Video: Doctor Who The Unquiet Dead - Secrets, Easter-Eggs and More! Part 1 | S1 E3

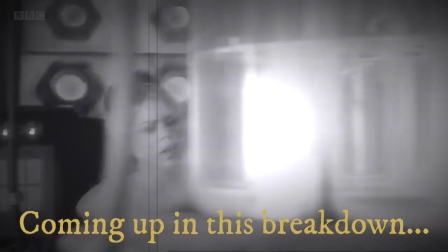0s
If this tiny change had happened for this episode, it's likely that David Tennant would never have been cast as the 10th Doctor.
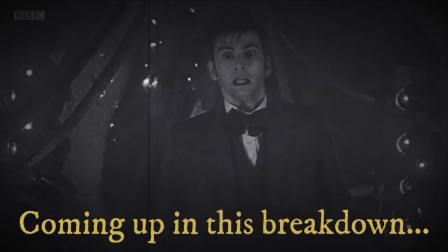6s
This actor, who is excellent in his portrayal of the third series villain, is actually the real-life descendant of Charles Dickens.
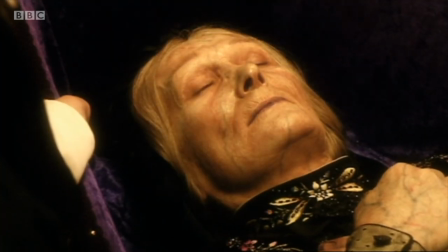13s
Hello and welcome back to Where's the Bandwagon. My name is Will, and The Unquiet Dead, while it may not be on the top of everyone's list of best episodes,
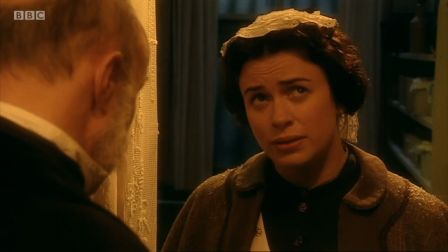20s
it still has its many secrets, Easter eggs, and lots of references.
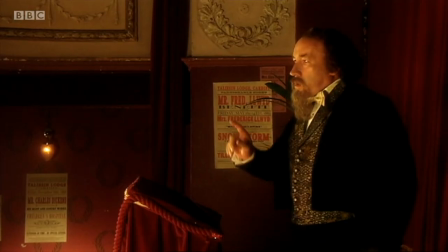24s
So for this breakdown, we've gone through the episode and the many online resources to bring you the most interesting facts about this episode, which sees our first trip into the past.
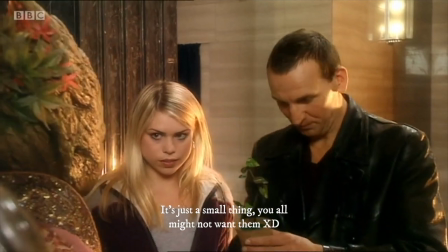32s
I also want to trial doing some giveaways, so stick around to the end of the video to find out what that's all about.
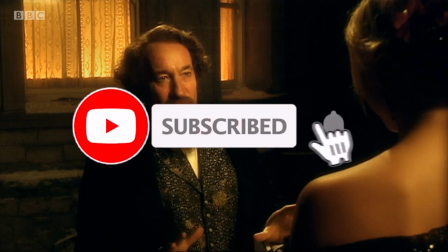37s
Also, drop a like if you enjoy this content and consider subscribing to support our videos. Let's get to it. Long before the script writing process started, Russell T Davies came up with a rough concept of what every episode in the series would be about. The Unquiet Dead episode was designed to continue to introduce all the aspects of Doctor Who, with present-day Earth threat in episode 1,
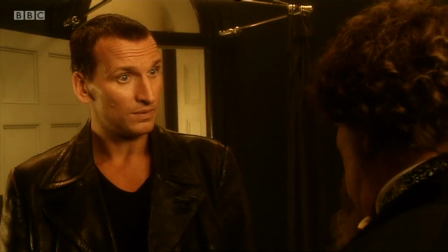55s
aliens, the future and space in episode 2, and finally the past and historical figures in episode 3. Episode 3 is designed to show off, the range of the programme, to go back in history. And I decided the template for the entire series right at the beginning of it. This episode would be the first of the revived series not to be written by Russell T Davies himself. He hired a Mr. Mark Gatiss as the scriptwriter. Mark Gatiss is a prominent figure in Doctor Who.
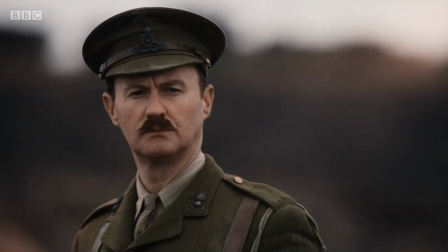80s
You may recognise Gatiss as the face of many characters in the revived series, and he has numerous other Doctor Who based records to his name,
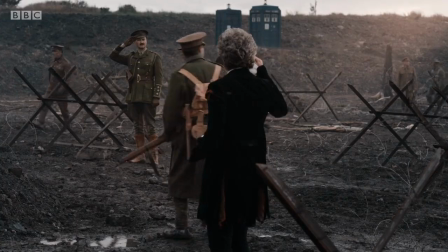86s
such as acting alongside 9 of the 13 actors who have played the Doctor. We talk a lot more about him throughout this breakdown. It seems so unreal. I never really thought it was happening. It seems like a strange dream, because I've waited, honestly, all my life to do this. And I was quite overwhelmed for a few moments. I had a few tears. It was like, I got the kind of Saturday night feeling again. First time, I don't know how long, it just felt amazing. And it was not only I was watching Doctor Who being made, I was watching my Doctor Who being made.
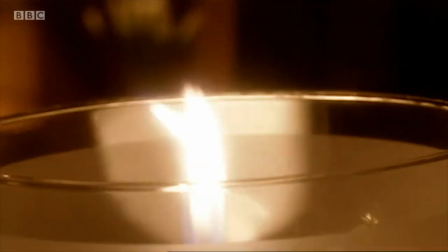116s
The first shot of the episode shows Sneed lighting the gas lamps in the wall. Gas lights would be an important aspect of the episode and are shown throughout.
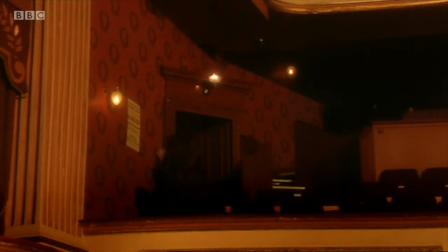122s
This indicates to the viewer that we are in the past and also shows that gaslighting is commonplace, resulting in a perfect place for the Gelth to travel freely.
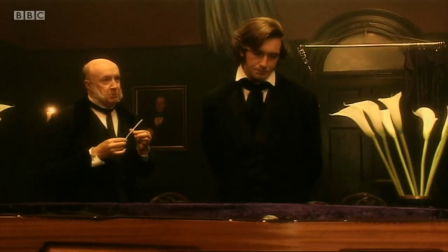130s
We are introduced to Gabriel Sneed. The role of Sneed was initially written for one Mr. David Tennant, however he was later changed to an older character,
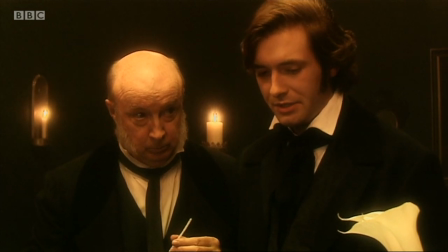137s
with Mark Gatiss personally suggesting Alan David for the role, as Gatiss had grown up watching the actor.
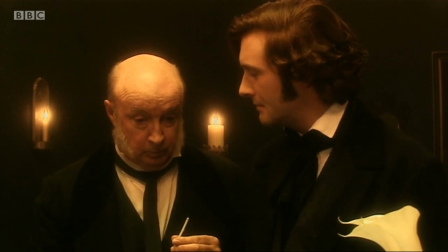142s
This could have been a significant turning point in Doctor Who if Tennant had been cast as Sneed, because if this had happened, David Tennant would likely never have been cast as the 10th Doctor.
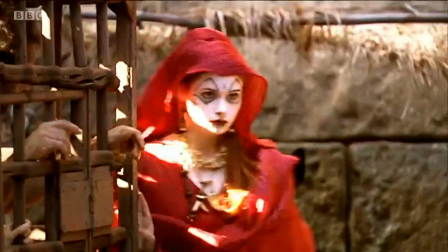151s
Now it is true that actors in the Doctor Who universe have gone on to play other significant roles later in the series, most notably Peter Capaldi and even Eve Miles in this episode.
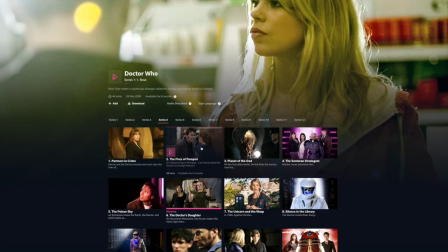159s
However, Peter Capaldi regenerated into the Doctor a full 5 years and 3.5 seasons after his appearance in Doctor Who,
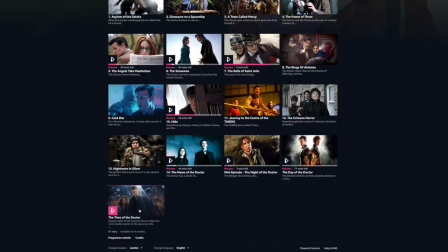165s
whereas if Tennant had appeared as Sneed in this episode, he would have also regenerated into the Doctor in the same season.
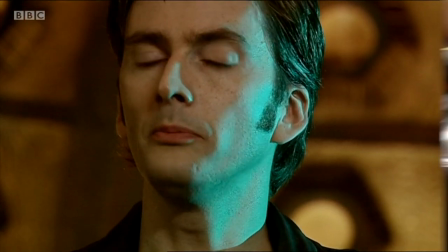171s
You can easily imagine Russell T Davies not hiring him for this to not confuse the viewers. This is the first of the revived series to have an opening scene that doesn't include Rose.
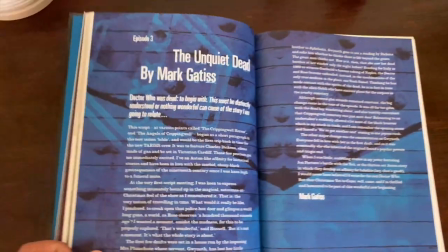179s
However, this was not the original plan. You see, in the shooting scripts, you can see that the original first scene took place in the TARDIS.
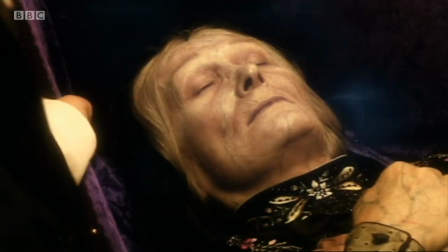185s
There were a lot of other changes throughout the episode that we will explore. The corpse of Mrs. Peace comes to life and attacks Mr. Redpath, killing him.
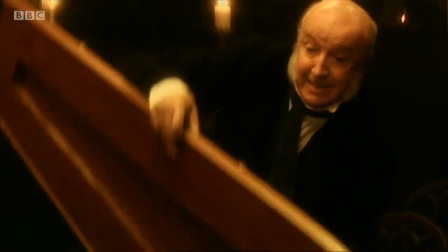192s
We would later learn that the Gelth kill him because they need dead bodies in order to survive in this world.
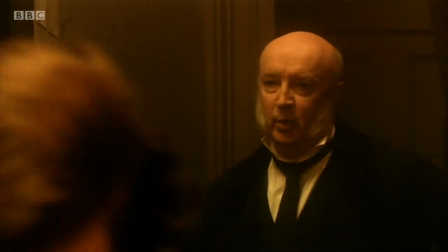197s
Mr. Sneed comes in and, in a calm voice, says, "Oh no." This shows that Sneed has experienced this sort of stuff before.
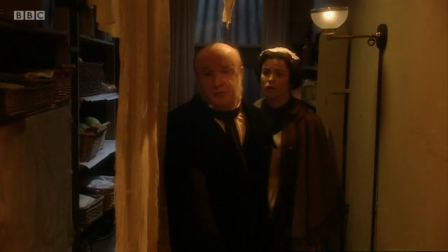205s
His and Gwyneth's dialogue throughout this episode is calm and not fazed by this supernatural event.
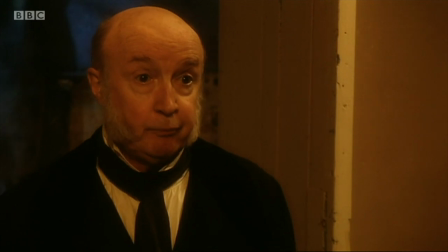209s
As we learn more about Sneed and his motivations, we get to know the character is always looking for profit and will put up with these ghostly happenings for his business.
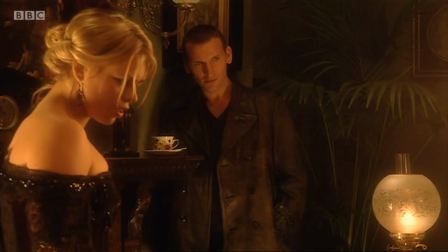217s Mind you, truth be told, it's been good for business. Just what people expect from a gloomy old trade like mine.
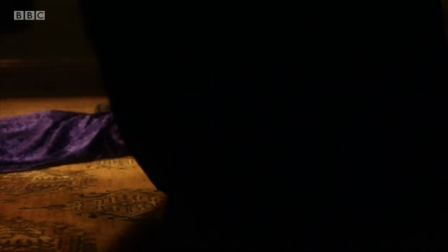223s
Mrs. Peace knocks out Sneed, smashes through the coffin and is off. These powerful actions show us that whatever is happening to this old lady, her body is getting stronger.
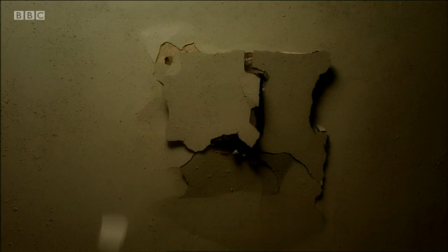230s
This is similar to how this scene shows us that the nanogenes are strengthening the child's body in the Doctor dances.
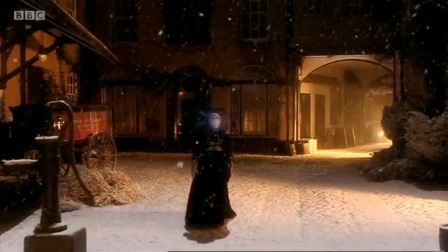235s
We get this one long shot of Mrs. Peace walking towards the camera. The visuals, makeup and sound really make this scene terrifying.